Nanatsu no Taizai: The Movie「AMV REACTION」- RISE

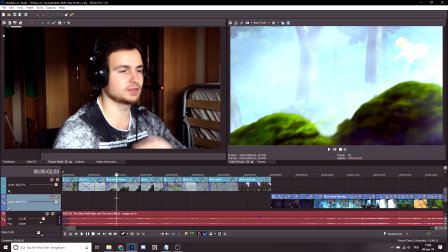[4:09]
Just small zoom out, zoom in, just to keep the flow going, okay?
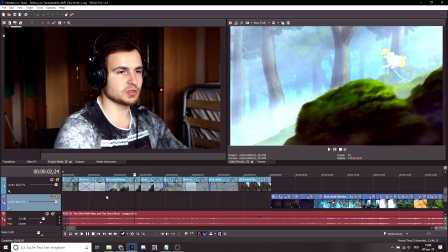[4:14]
And in the beginning, it's just you see him running. Those are like small zoom in, zoom out effects.
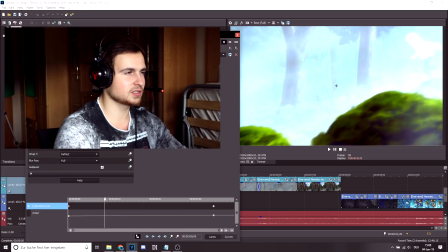[4:21]
It's pretty simple. It's just you open up the effects. It's a blue more curve.
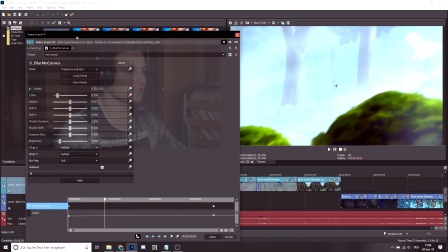[4:26]
I don't know. It's like from Sapphire plugin that I installed like ages ago.
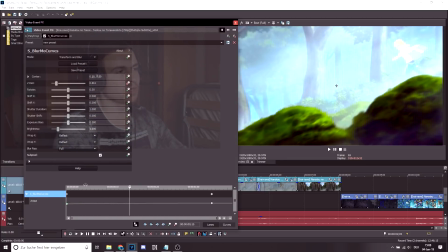[4:32]
And basically what it does, you can here zoom out, zoom in, right? That's how you do it.
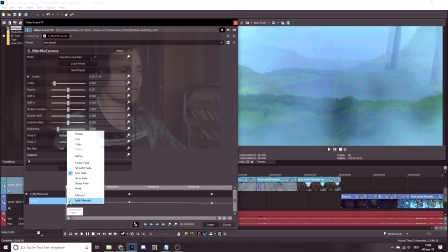[4:38]
Okay, it's pretty simple. And you can adjust here, you can say, I want it to be fast, I want it to be slow, I want to have the zoom
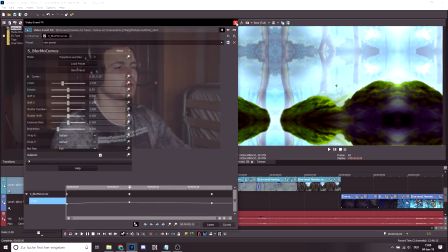[4:49]
different acceleration. Okay,
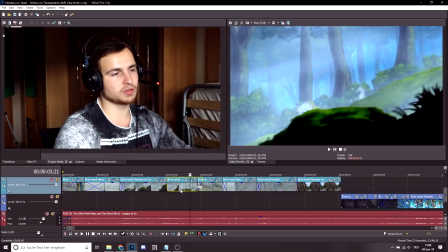[4:55]
And that's basically most of the effect is zoom in and zoom out.
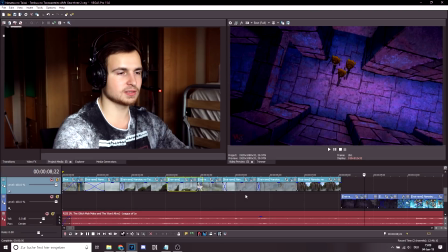[4:59]
I think that's how the flow is, that's how you keep the flow, you know?
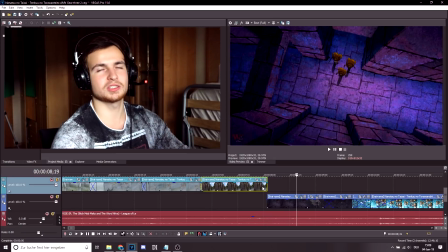[5:08]
It's kind of boring if you have to watch the still image for like a couple of seconds. It's much more interesting if it's moving and then you can, you know, you see much more. Okay, so zoom out.
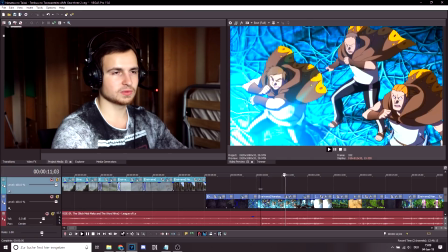[5:22]
It's like this part is just, welcome to the world. You know, welcome to the world.
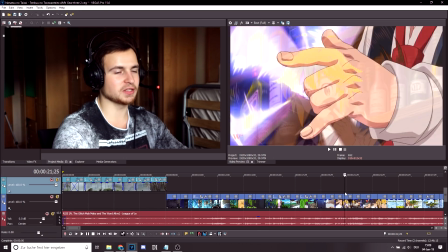[5:28]
It's perfect. I think over here, I can't say much. It's the only part that I disliked, to be honest, in the beginning is because, you know,
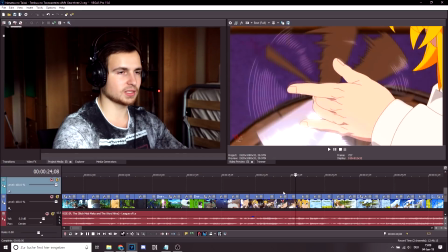[5:37]
he's like doing this thingy with a blade and then he's basically done by here when he puts it out like this.
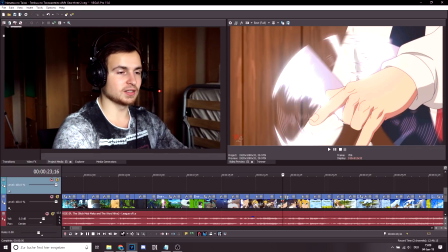[5:45]
But then it goes back to doing it again.
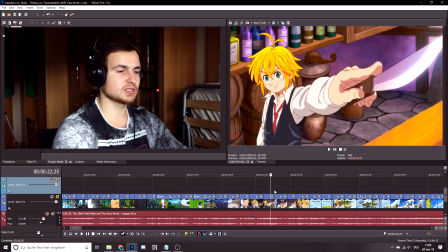[5:49]
And I did not find a better scene, and because I was rushing a little bit on this AMV, I was not taking my time.
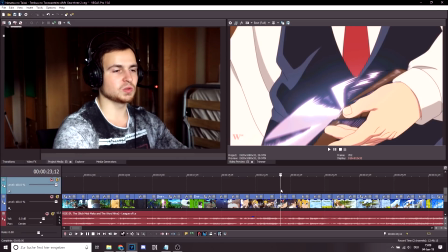[5:56]
I decided to just reuse this scene, and
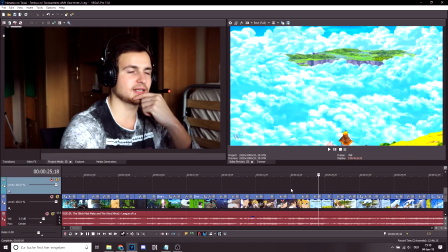[6:01]
that's basically the only thing that I actually am not content about in this AMV.
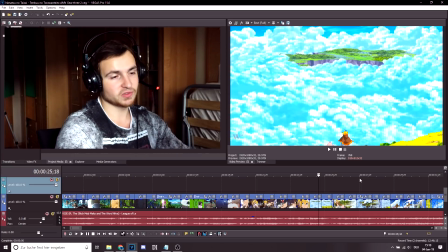[6:07]
The rest, I think, is very good. Very good. I can't even say much about this.
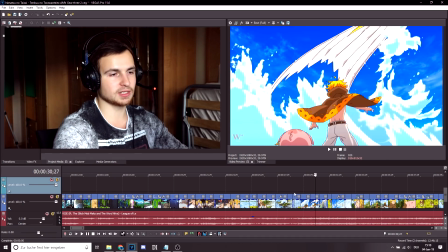[6:12]
It's just, it's perfect. It's the song, the music, and the moments that are captured in this video, I think, they are one of the best that I've made so far.
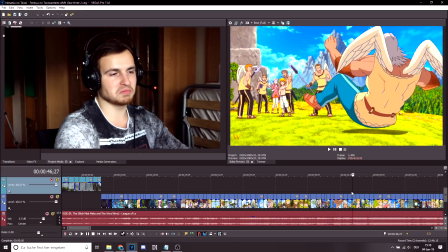[6:21]
So that's why I'm not even bothered. What else?
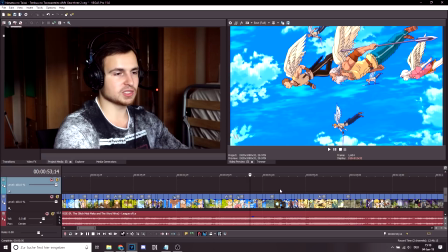[6:25]
What I'm doing always to, for example, let's take this scene, okay?
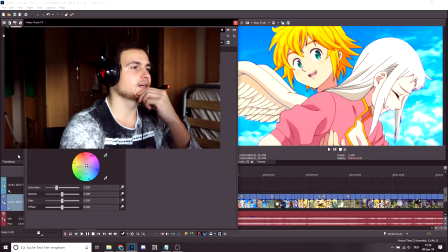[6:30]
And so a lot of people ask me my color correction thingy.
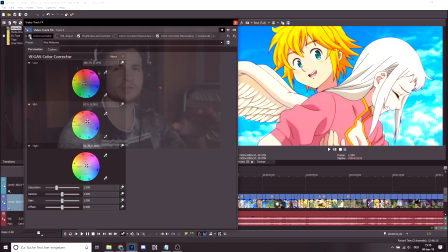[6:37]
So what I do, I color correct like this, okay? So I add a lot of purple and a little bit of green, purple green contrast.
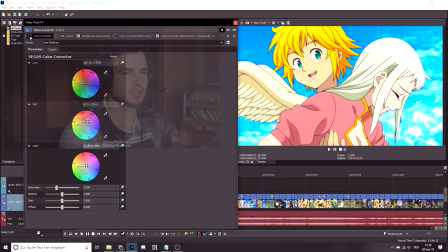[6:49]
I actually like it. So as you can tell, as you can see, the purple in her hair, for example, or the vest, it becomes more purple, and the green is a little bit darker as well. And I think it's a nice mix. You have to adjust it yourself and see what works for you.
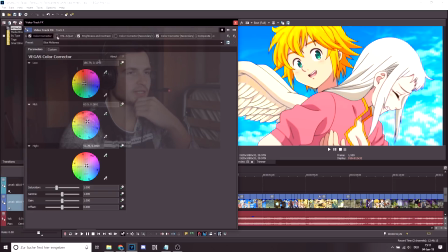[7:09]
Okay, then usually I use this setting as well, but it's too much this time, so it's like saturation, and you can adjust the hue as well.
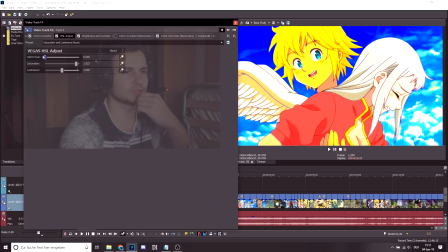[7:19]
So saturation and hue, and there you basically change the color of it, like altogether, but not in this case.
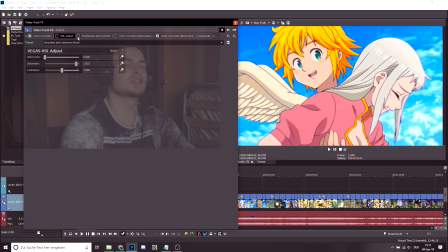[7:27]
Then of course the brightness and the contrast, because I find the contrast is always too low in almost everything that I watch.
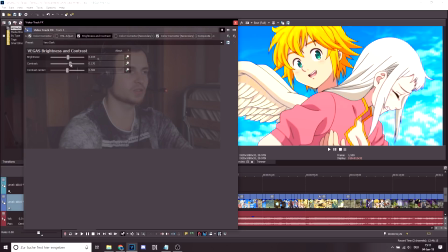[7:34]
That's why I'm always putting up the contrast a little bit higher, as you can tell. Then this color correction I did not apply this time. I have like a preset, okay, that I load in, and then each time I decide what color correction or what brightness, contrast, whatever I need in the video, okay?
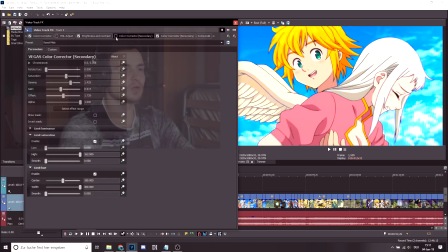[7:53]
And that's basically, I did not go for it because it takes away too much color. As you can see, that you see the sky now is only one color, although it has two. You see it has like multiple shades, and I didn't like it.
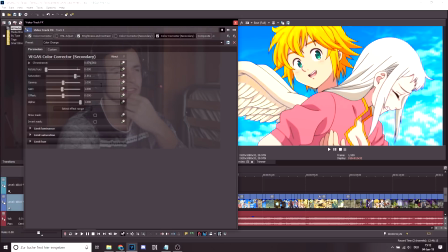[8:06]
And here it just adds a little bit more saturation, and I think it looks great like this.
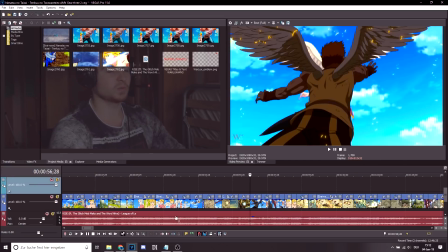[8:14]
Okay, and from this point on, it was pretty much, was all right.
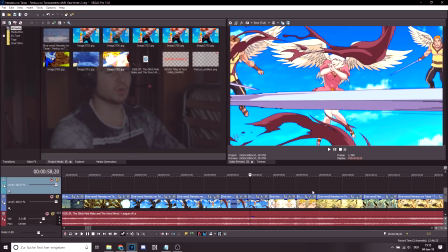[8:19]
It was pretty good. I like this moment. This thing.
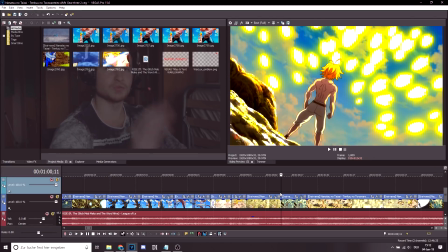[8:27]
Where he's like, he sings Rise, and then you see how
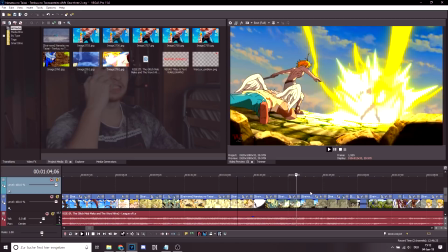[8:35]
he starts fighting back.
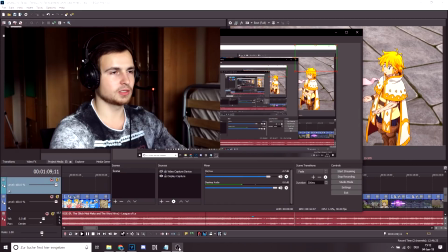[8:39]
Let's check. Yeah. Still recording.
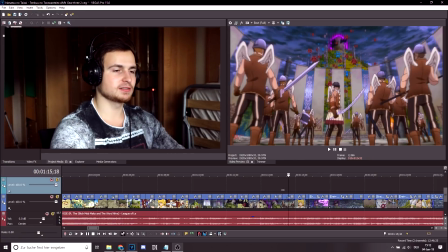[8:47]
And this part, higher and higher, we take it, I think. Good shape.
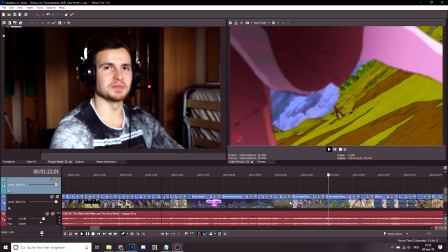[8:56]
Yo, moment is so
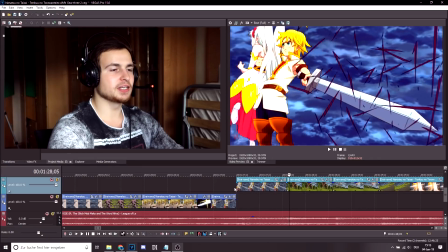[9:00]
good. Yeah, and here, because beat kind of changes, I decided to change the contrast, and then again the zoom out effect, and I think it works.
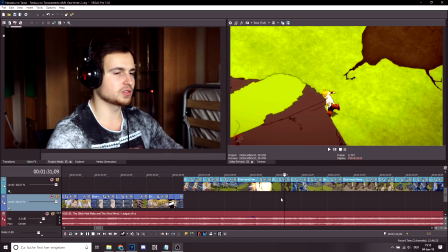[9:13]
Might have added a little bit more transitions or effects in the fight itself, but like I said, I wanted to keep it clean.
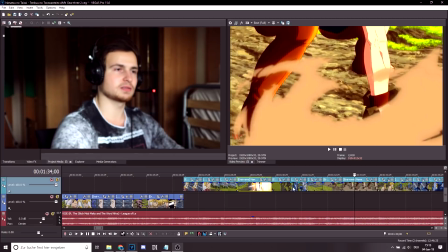[9:22]
So for me, this AMV is like an 8 of, maybe a 7, not an 8. It's average. It's not average, it's above average of what I've done, okay?
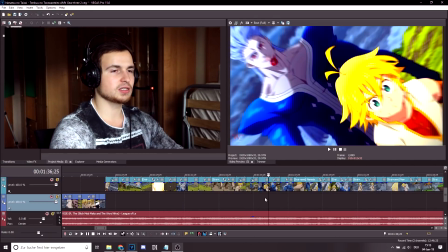[9:33]
And I think it turned out great.
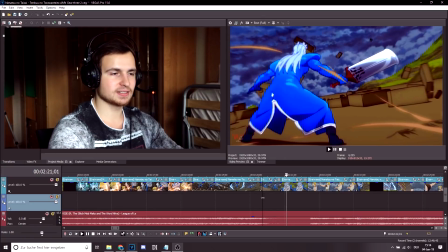[9:38]
Yeah, this one, where it's silence and you made it zoom out kind of here. I think it's perfect. The thing is, I think I should have included this scene a little bit longer.
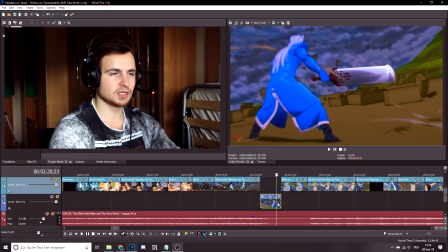[9:49]
So if it would have been longer a little bit, I think it would have been better. But yeah, it's alright. It's alright the way it was.
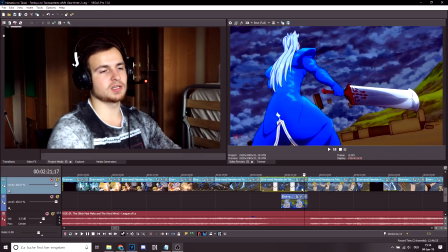[10:02]
Yeah, it all works, but I don't know.
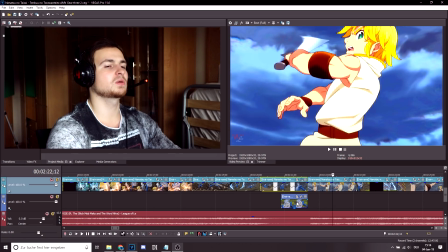[10:06]
It was a little bit in a rush, so I think for that it was okay.
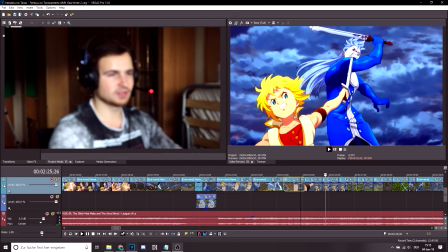[10:12]
And now him appearing behind.
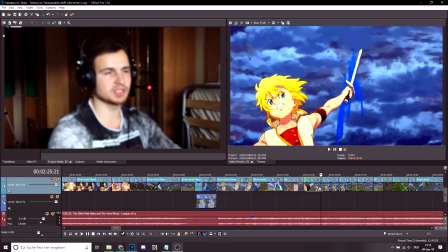[10:17]
It's like this Bleach move. I don't know why, but it always reminds me of Bleach when people appear,
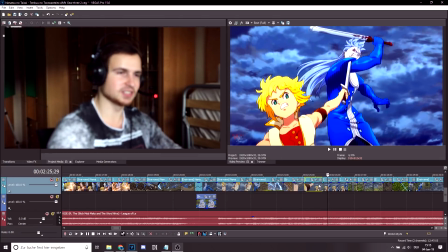[10:23]
when Ichigo goes Bankai mode or something like that, and he just starts being way too fast for people.
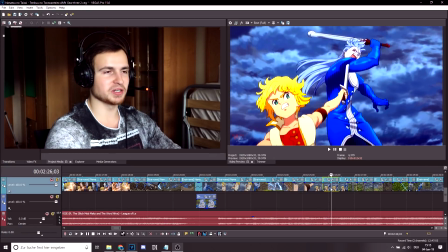[10:29]
And that's how people used to appear or fight in movies, in Bleach anime, I mean.
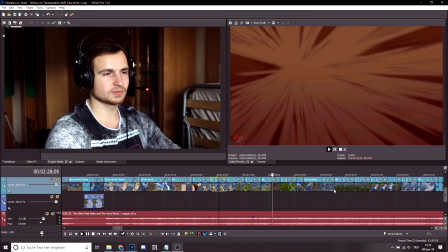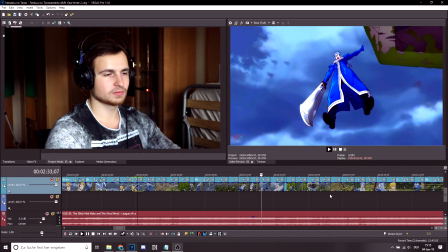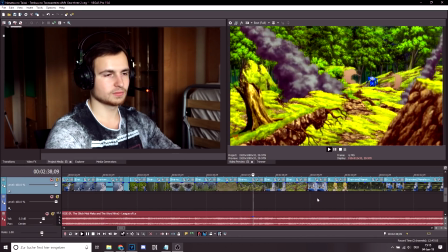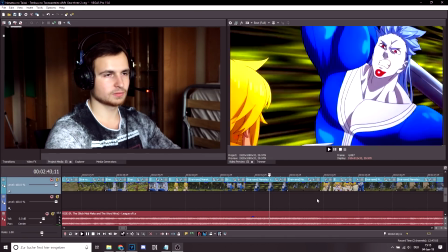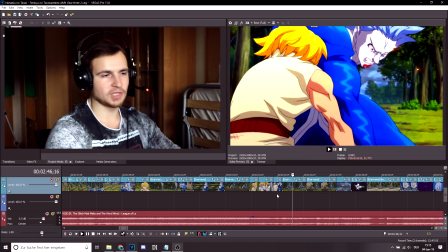[10:56]
Yeah, like I
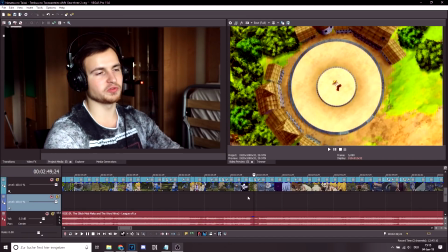[11:00]
said. Yeah, and this, I really wanted this to fit, because when I saw, when I heard this beat drop,
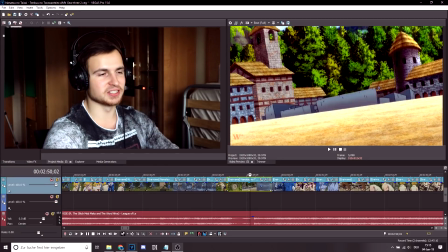[11:06]
and I knew exactly what scene to use it with when he just drops down. It's perfect. It's like the beat drop. And, yeah.
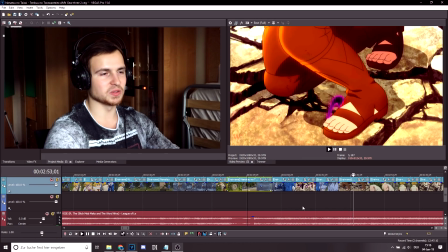[11:18]
And now he goes all up.
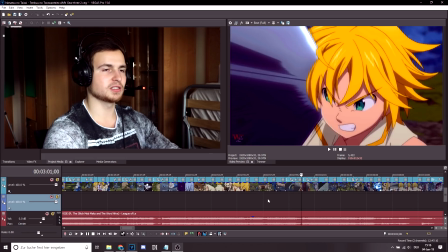[11:23]
I wish they had a little bit more of his demon powers included in the movie, but I think it was alright the way it was.
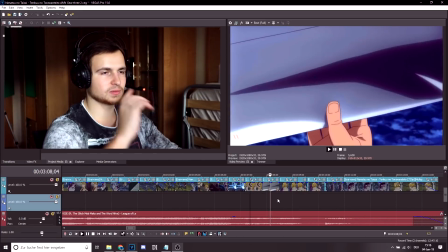[11:31]
And now he goes all out. Yeah.
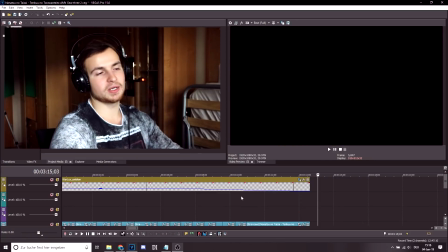[11:38]
I think it all was, in total it was very good. So yeah, this is like the new format that I will be doing. So let me know any suggestions, what you think, how I can change it, improve it. Yeah, basically what I will be doing, I think I will take most of my AMVs for now and just take them apart and tell you what I did, how I did it, and just so that you guys can learn a little bit as well. And I think it's a good direction to teach a little bit of what I'm doing.